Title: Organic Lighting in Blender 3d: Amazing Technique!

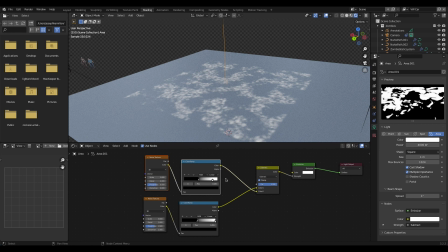And then we're taking larger scale noise, sort of like the branches and the bigger chunks of tree, and we're subtracting that pattern from the original leaf pattern. But you can play around with different noise textures in order to get your desired result. So this is how you can create a nice organic light source.
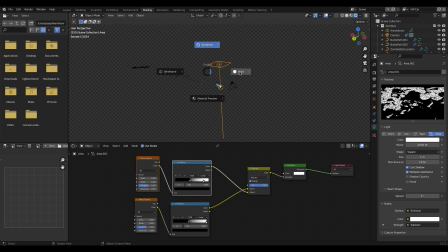And now that we've actually created it, we'll go ahead and delete our plane here. And let's actually add it to our scene and replicate that look we had originally.
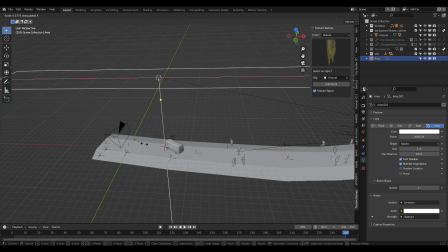So I'll just kind of scale it up here on the x-axis and add it along our street here.
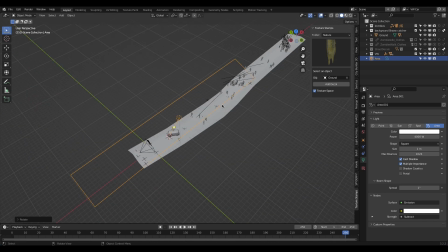Maybe give it a little bit of rotation. So it's from that same direction as our live action shot.
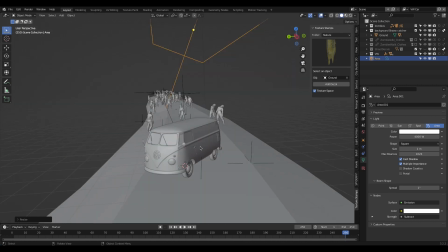And scale it up a bit. And now if we go into render view, let's see what we get.
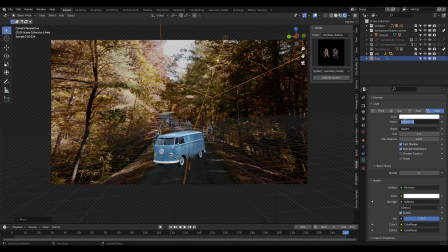And now you can see we have a little bit of speckle light here. I might just increase the power of our area light here since it's a pretty big source. But you can see that now we're getting a more organic look on both our zombies in the background as well as our bug here in the foreground.
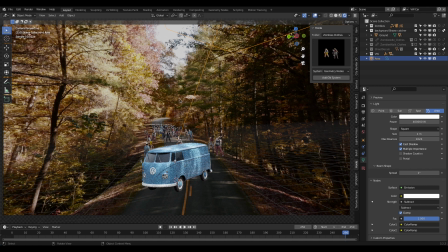And if we just sort of rotate the area light around and find an area where the pattern is nicely being broken up onto our van here as well as our zombies in the background, it's a pretty nice way to use lighting to integrate our CG into the already patterned lighting within our live action shot.
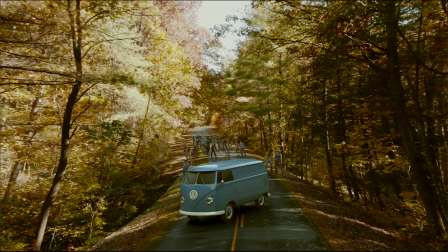Then, of course, with some compositing, we can blend all of our elements together in a more refined way.
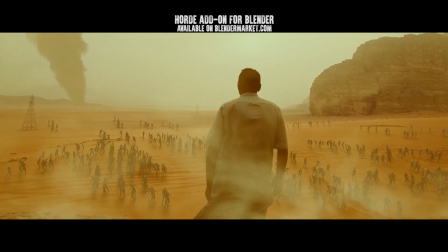Anyways, guys, that is it for this video. I hope it was helpful. As always, feel free to leave a comment if you have any questions or suggestions in the comment section below.
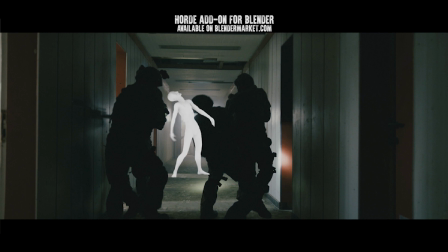Let us know what you'd like to learn next on the channel, and I'll see you next time.